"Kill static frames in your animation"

Hello there. Today I'll be talking about static shots and animations and how to spice them up.
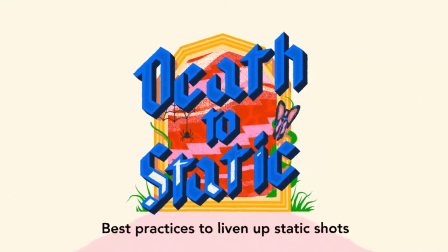0:04 There are many reasons for motionless frames ending up in a final render, but whatever the animator's circumstances,
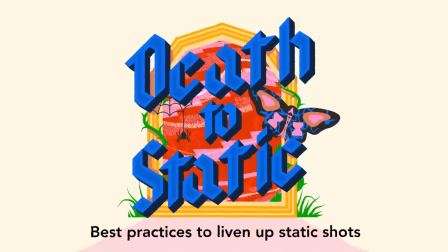0:09 there are a few tricks that won't take too long, give some life to your shot, and make it look less like a JPEG or PowerPoint purgatory.
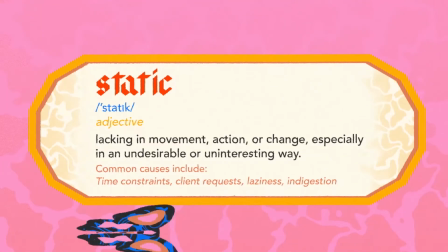0:15 Just to be clear, by static shots or frames, I mean scenes in motion graphics and animations with no animation.
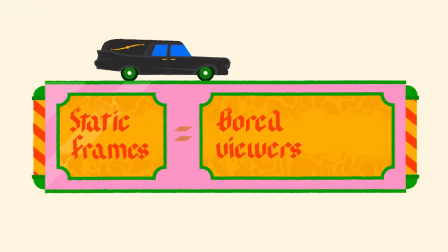0:21 Static shots are bad because they cause viewers to get bored and consequently lead to lower view engagement,
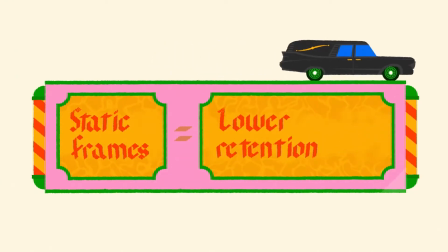0:27 comprehension, audience retention, and most importantly, it's a waste opportunity to do something interesting.
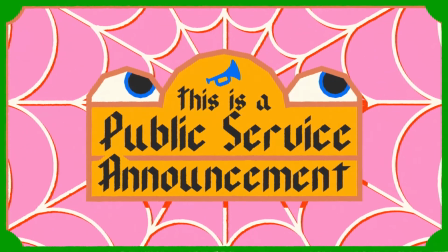0:32 These tips may seem obvious, but when you're racing the clock and you don't want your animation to look like a glorified textbook, they can be lifesavers.
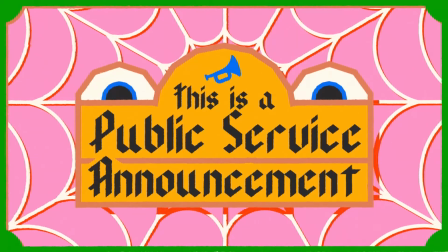0:40 Let's get into some tips to keep those moss and cobwebs out of your scenes. Let's start with bullet points.
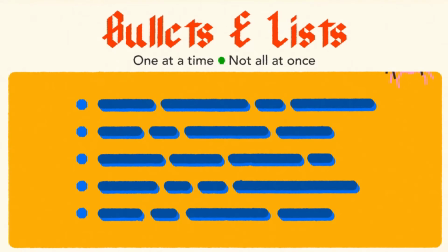0:45 When bringing in individual points, please, for the love of all that is good, do not bring them all in at once.
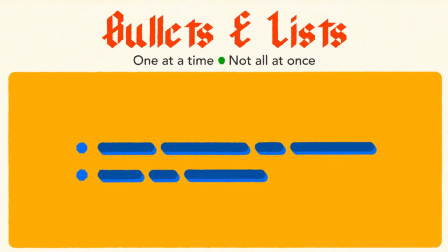0:50 Animate them in according to the voiceover as they are needed. We don't want to give the viewer a paragraph to read while the voiceover talks over it.
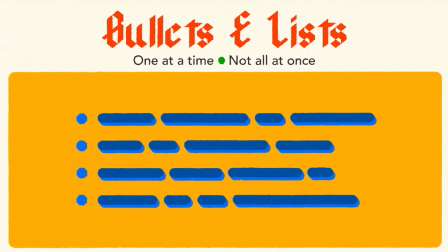0:57 We want to guide them through the content. When your voiceover refers to one of the points again, pulsate the point in a way that fits your style guide.
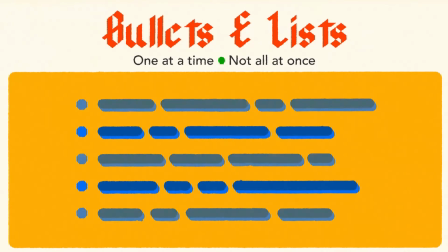1:03 You can use various methods of pulsating like scaling, opacity, highlights, etc. The same goes for icons.
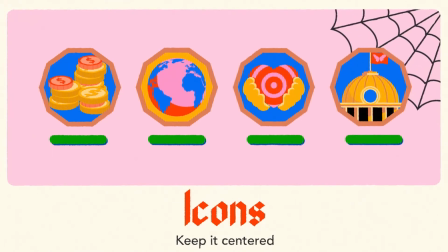1:09 One at a time. If we bring them all in at once, we run the risk of distracting the viewer with our cool graphics while important content is being discussed.
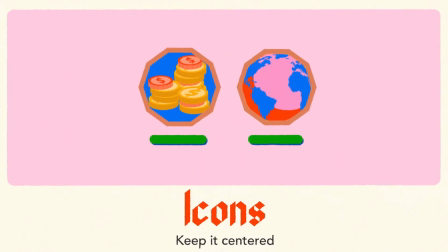1:17 Keep those suckers centered and move them when needed.
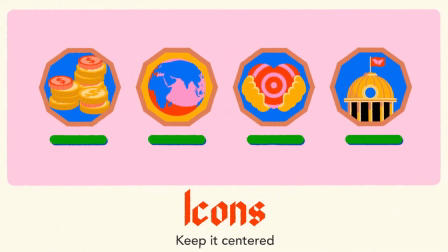1:20 Don't be afraid to animate the details within your icons, and when one of them is being discussed again, tell the viewer where to look using the pulsating tools we just learned.
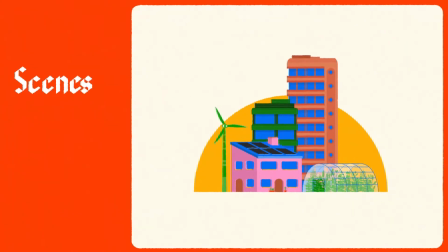1:28 When it comes to scenes where the voiceover is too long for the given assets and it's proving quite dull, there are a few tools you can use to kill the static. Slow zooms, in or out, that's a no-brainer. Are there any reflector surfaces in the scene?
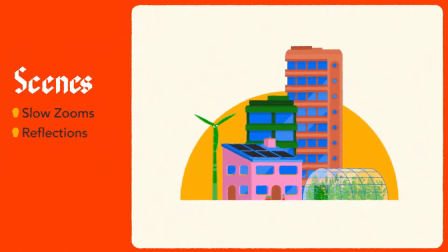1:42 Add the occasional light reflection on those. If time allows, add a rotation on the subject matter.
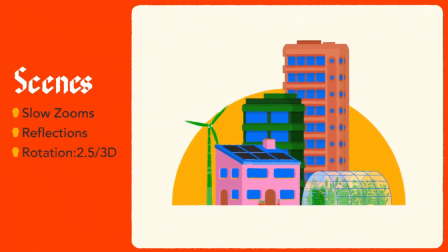1:47 This can be a 2.5D or 4D or even actual 3D.
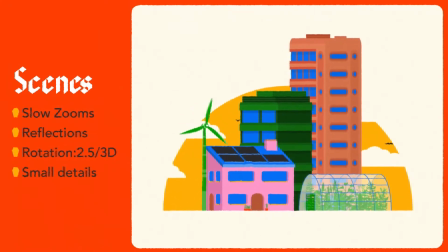1:52 Add some nuances. If someone else made the graphics, chat to them about details you can add to cater for the longer scenes.
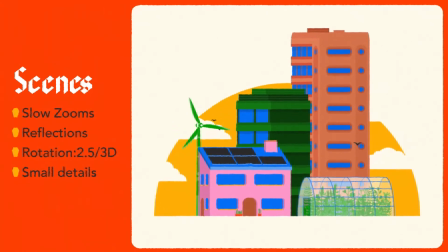1:58 If you implement all these points and it's still too static, you can try adding an Amazonian river dolphin.
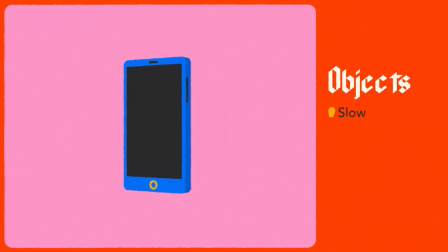2:04 The same goes for objects. Add those slow zooms. Reflective surfaces get light reflections.
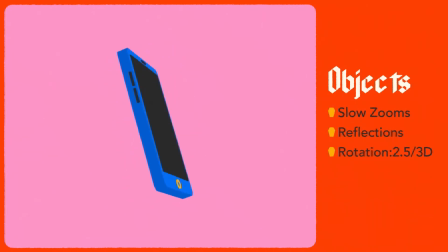2:10 When possible, add a steady 2.5D or 4D or actual 3D rotation throughout the scene and add some extra details and nuances.
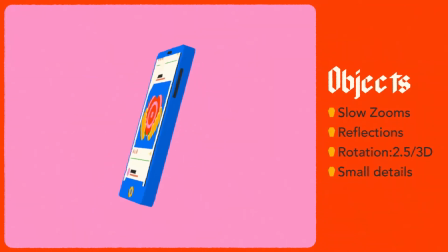2:19 And then if it's still on the dull side, an Amazonian river dolphin. When you're deceasing static frames, it's important to remember these three rules. 1. When you encounter static shots, they shouldn't be longer than 2 seconds.
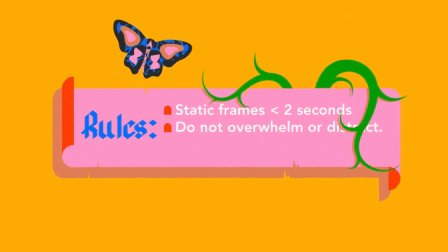2:32 Don't overwhelm or distract the viewer. You don't want to bore them, but you also don't want to overstimulate them and rob them of comprehending the content.
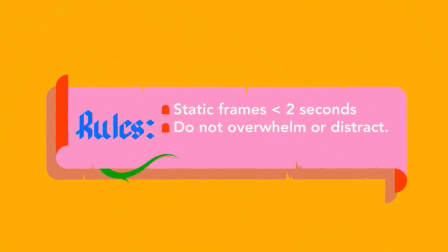2:40 3. Once again, as a last resort, and I cannot recommend this enough, an Amazonian river dolphin.
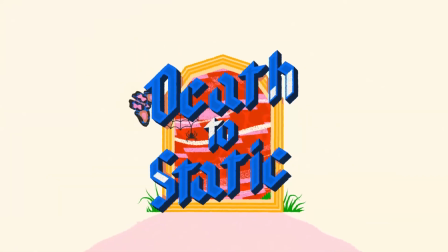2:46 So, there you go. Leave your tips for killing static in the comments and I'll add it to the list.
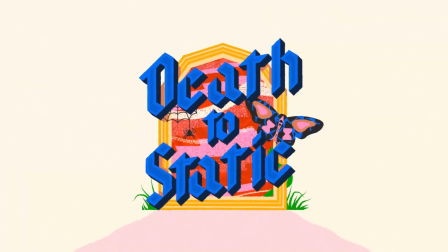2:51 Till next time, happy animating.